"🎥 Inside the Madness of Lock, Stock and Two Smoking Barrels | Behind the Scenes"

What we did is we start a storyboarding process where myself, the camera operator, and Guy would sit down, open the script on page 1, and we say, OK, what do we do for this first shot? And so we discussed every single shot in the movie and drew it on a storyboard frame. So by the time we got to filming, we had the entire movie mapped out in our heads anyway.
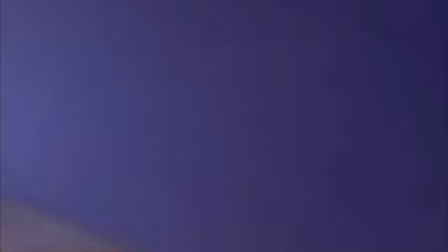0:21 For instance, with this scene, which is a sunbed scene, we had every single shot drawn out beforehand,
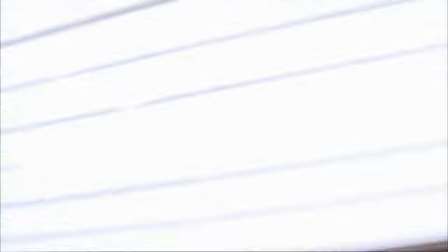0:26 so we knew every angle of when it was opening and when it was closing. Mind your language in front of the boy.
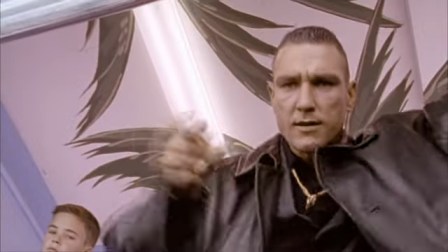0:32 Jesus Christ!
Sometimes when you're shooting, scenes take on their own life.
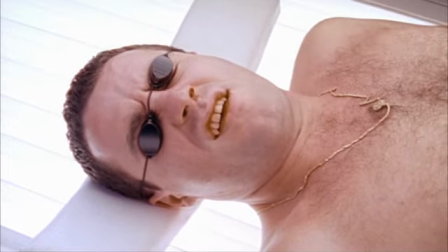0:38 And so then we just throw the storyboards out the window and go with whatever happened. There was a particular scene when they've just bought the shotguns, and it's a scene shot in one Steadicam shot. And that was, we just made that up on the day because we had a storyboard of very complicated shots, and it just seemed very busy. And we didn't have much time, so we thought, right, let's just try and get the whole thing in one Steadicam shot. And that's when we started off on the barrels with the smoke coming from the guns.
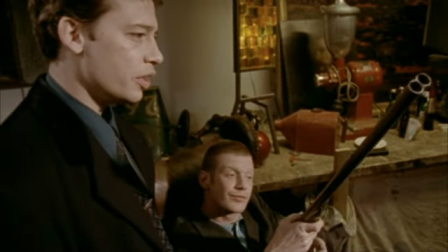1:05 And in a scene like that, we'd just let the actors do what they want to do, and we'd watch it with Guy and say, OK, well, how should we approach this scene?
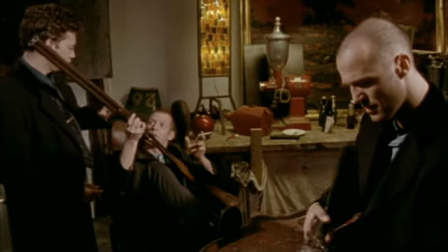1:12 So we said, we'll start off on a close-up of that and do the whole scene in one take. And that worked pretty well.
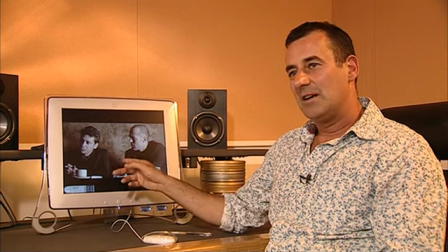1:17 I feel safer with a chicken drumstick.
This is an example of how basic the film lighting is in this movie.
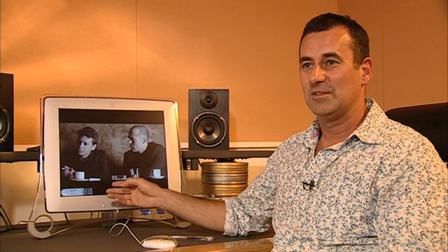1:23 Here's a scene which goes on for 5-10 minutes of them talking about scams to make money, and it's lit with one light.
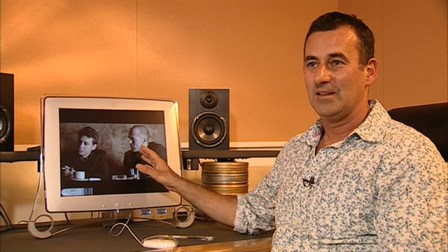1:31 There's one small light on the right-hand side, and that's it. So it was just very, very basic.
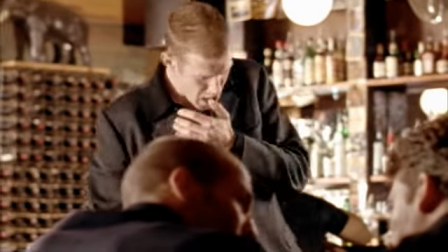1:36 And what was interesting about this is where I put the lights. I mean, just a single light source can sometimes look much better than 20 or 30 lights.
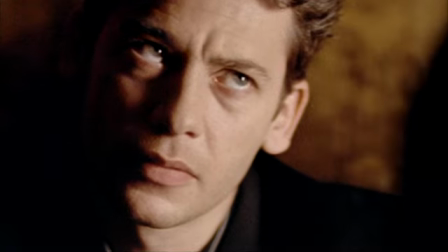1:44 So sometimes being forced into a low-budget, no-money film makes you make decisions which are more interesting.
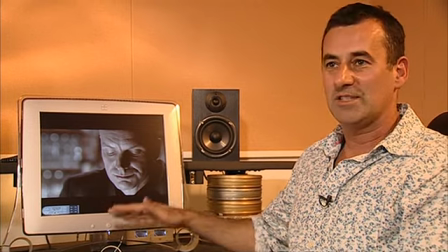1:52 Here again, we got Sting, and I just laid one fluorescent tube on the bar between the two of them, and that's what lights him.
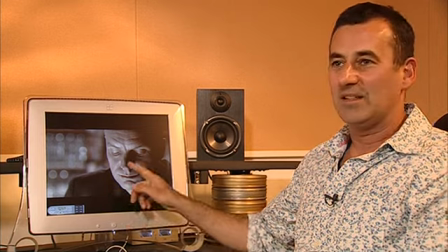1:58 And this is the thing about lighting people's faces in an interesting direction.
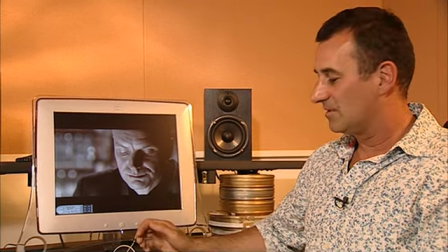2:02 It just comes from down there and lights up his face. It just looks great. What it does, it gives you a really nice highlight in the eyes.
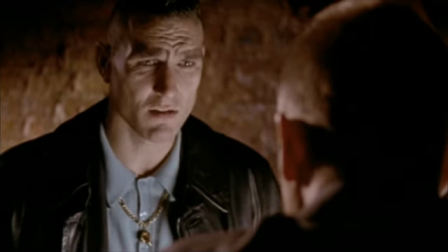2:08 It's not really where you're supposed to put a light for film lighting, but it just works.
You tell Harry to go fuck himself.
Niven contributed by speeding stuff up and slowing stuff down, like in the drunk scene, which we hadn't initially planned for.
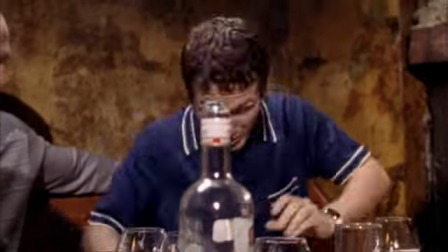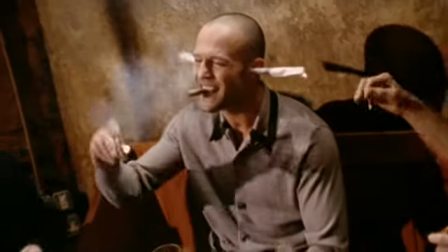So this drunk scene was all shot at 48 frames a second, and Guy didn't really know in his mind exactly how he wanted it to end up. So I just had to play with the footage and did lots of frame cutting, because one thing that we had established is that we were going to do lots of freeze frames and actually change the time frame within the movie a lot and exploit some of those effects that we were using on commercials and music videos.
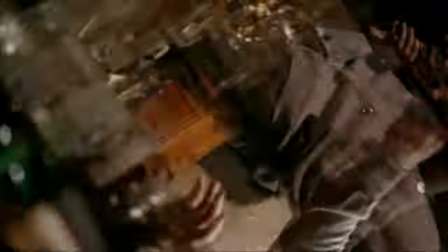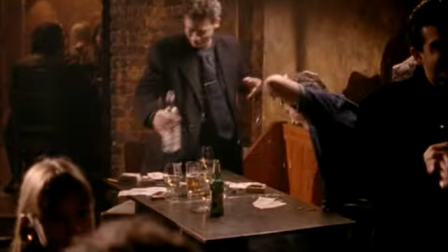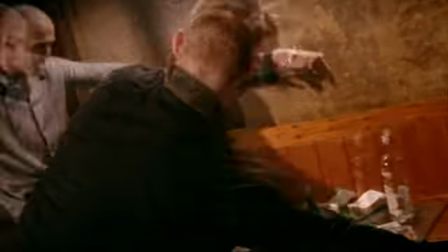3:15 Frame cutting is also known as skip printing, where you actually print a frame, skip 4 frames, print another frame. And we call it frame cutting because you're literally, rather than doing a speed change, you're choosing a frame, cutting several out, choosing another frame.
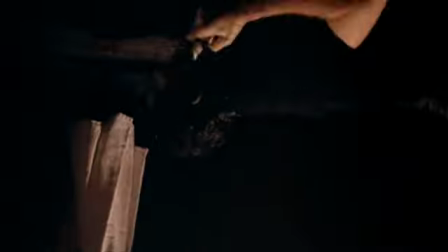3:38 So it makes it very fast, and I did that in the drunk scene.
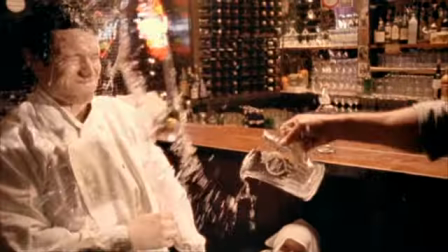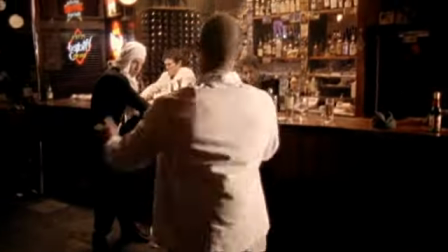Lock stock was all shot Super 16, except for the extremely slow shots, the suitcase bursting open as they run down the staircase.